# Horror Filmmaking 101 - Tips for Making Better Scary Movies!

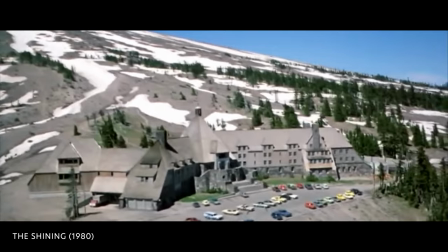337s
In The Shining, Stanley Kubrick used the haunting Overlook Hotel as a character in its own right.
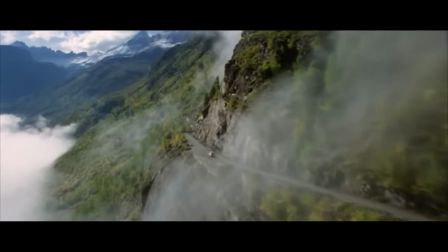346s
The gradual descent into madness, combined with the eerie setting, turns the location itself into an iconic villain.
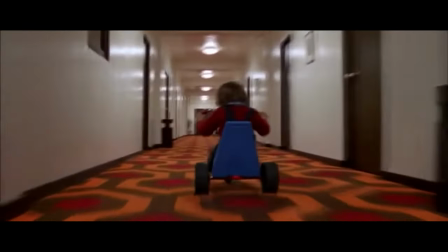355s
This demonstrates that sometimes the most effective horror can arise from the environment and the psychological horrors it represents.
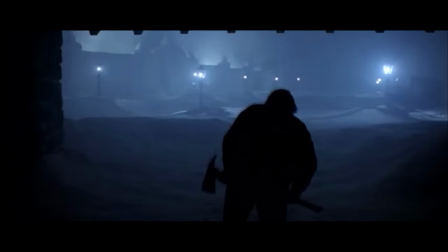363s Gotta bash your brains.
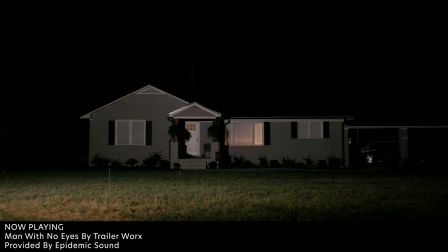367s
Cinematic techniques are your arsenal in creating a visually striking and eerie atmosphere.
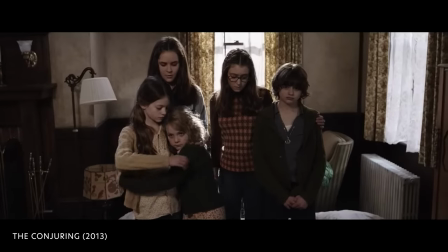374s
In The Conjuring, director James Wan uses long tracking shots and dimly lit rooms to help build suspense.
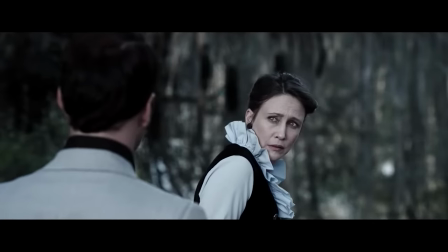382s
The camera becomes a silent observer, intensifying the audience's unease.
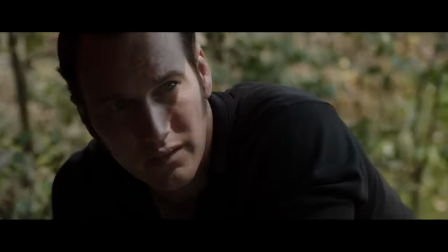389s
The sound design enhances every creak, whisper, and haunting noise, deepening the sense of dread.
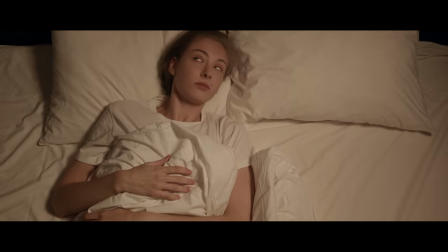397s
Low angle shots can make a character seem powerful, while high angle shots can make a character seem more vulnerable.
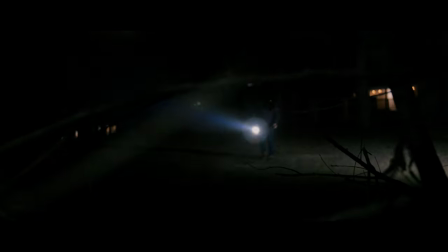406s
Experiment with various camera angles, lighting techniques, and soundscapes to help discover what best serves your story's atmosphere.
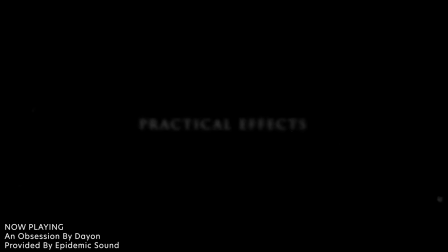417s
Practical effects add a tangible, visceral quality to horror.
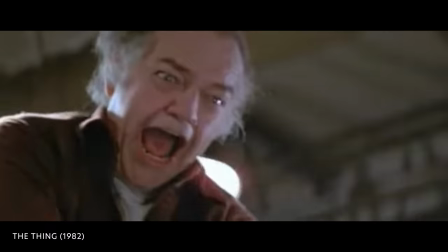422s
Think of John Carpenter's The Thing, where practical effects were used to create grotesque and horrifying transformations.
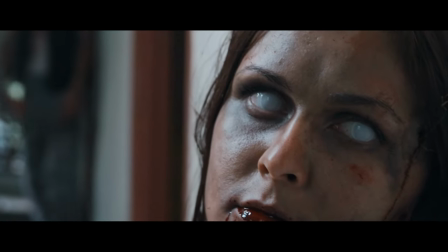432s
The use of practical effects not only stands the test of time, but also immerses the audience in the horror.
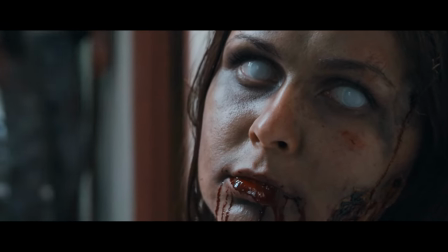440s
The sheer realism of these effects can trigger genuine fear.
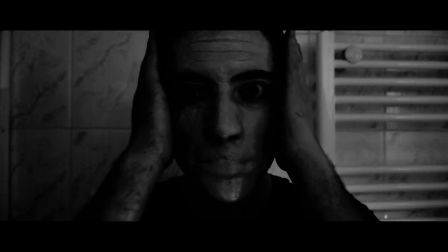445s
Remember that practical effects, when done well, can be more convincing and impactful than CGI. Embrace them to elevate the horror in your film.
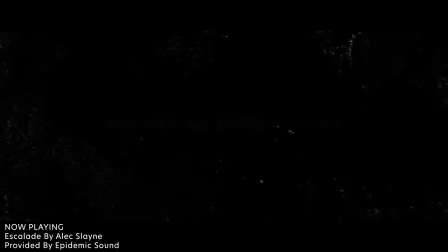459s
Subverting audience expectations is a potent tool in horror filmmaking.
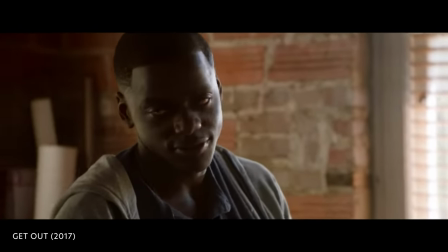464s
In Jordan Peele's film Get Out, the director crafts a narrative that initially appears to be a typical thriller,
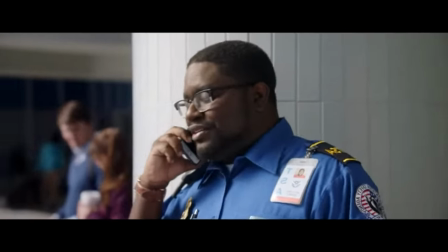472s
but gradually reveals its horrifying underbelly.
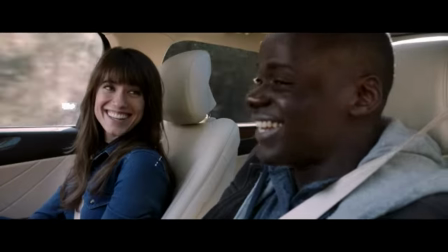476s
By subverting the audience's expectations, Peel keeps them engaged and delivers an unforgettable and thought-provoking horror experience.
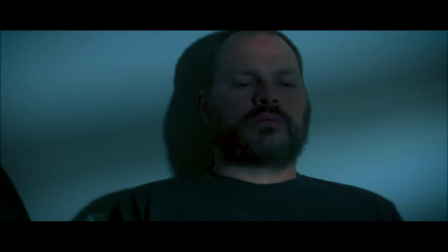486s
Subversion can take various forms, from unexpected plot twists to challenging societal norms.
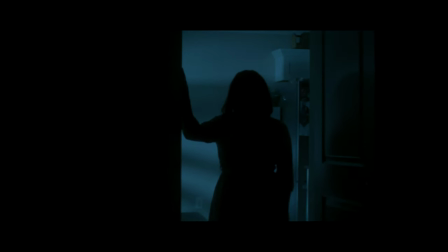493s
It keeps the audience guessing and ensures that the horror stays fresh and innovative.
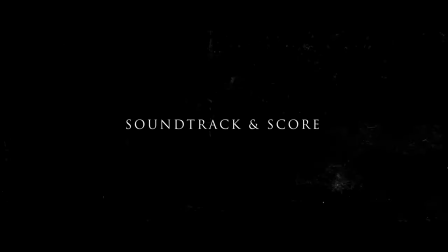500s
The soundtrack and score are pivotal in shaping the emotional landscape of your horror film.
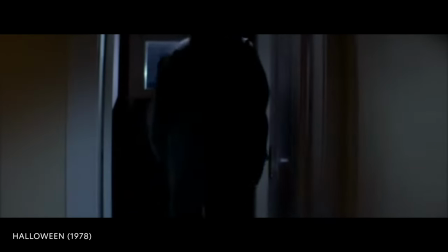507s
Consider the haunting theme from Halloween by John Carpenter, which has become an iconic part of the horror genre.
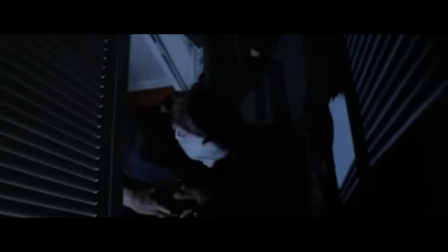516s
A well-composed score can enhance tension, fear, and emotional impact.
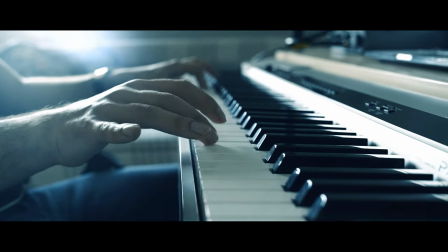523s
Collaborating with a skilled composer to create a unique,
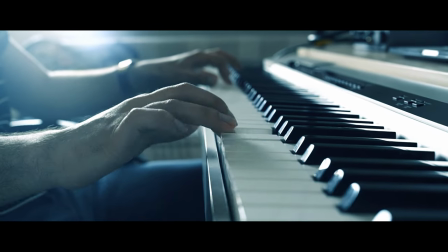526s
spine-chilling score tailored to your film can significantly enhance its overall impact. The final touches of editing and pacing are critical to delivering a terrifying experience.
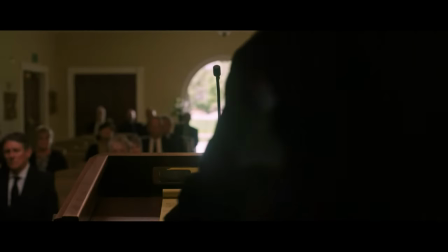543s
In Hereditary, Ari Aster expertly uses pacing to gradually reveal the horrors within the family's history.
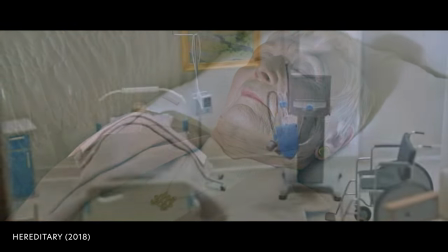552s
The slow unraveling of the story keeps the audience in a state of constant unease.
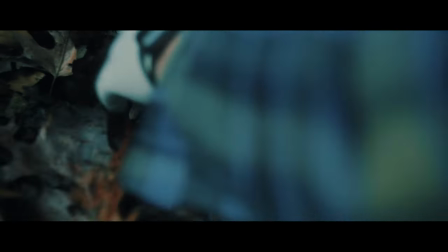558s
Experiment with pacing to control when and how you reveal scares. quick cuts jump scares and
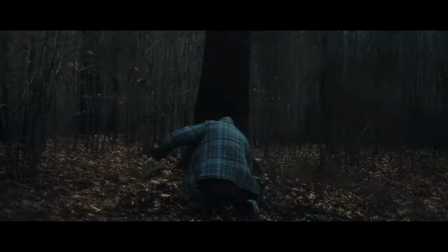565s
well-timed edits can make or break a horror films overall effectiveness and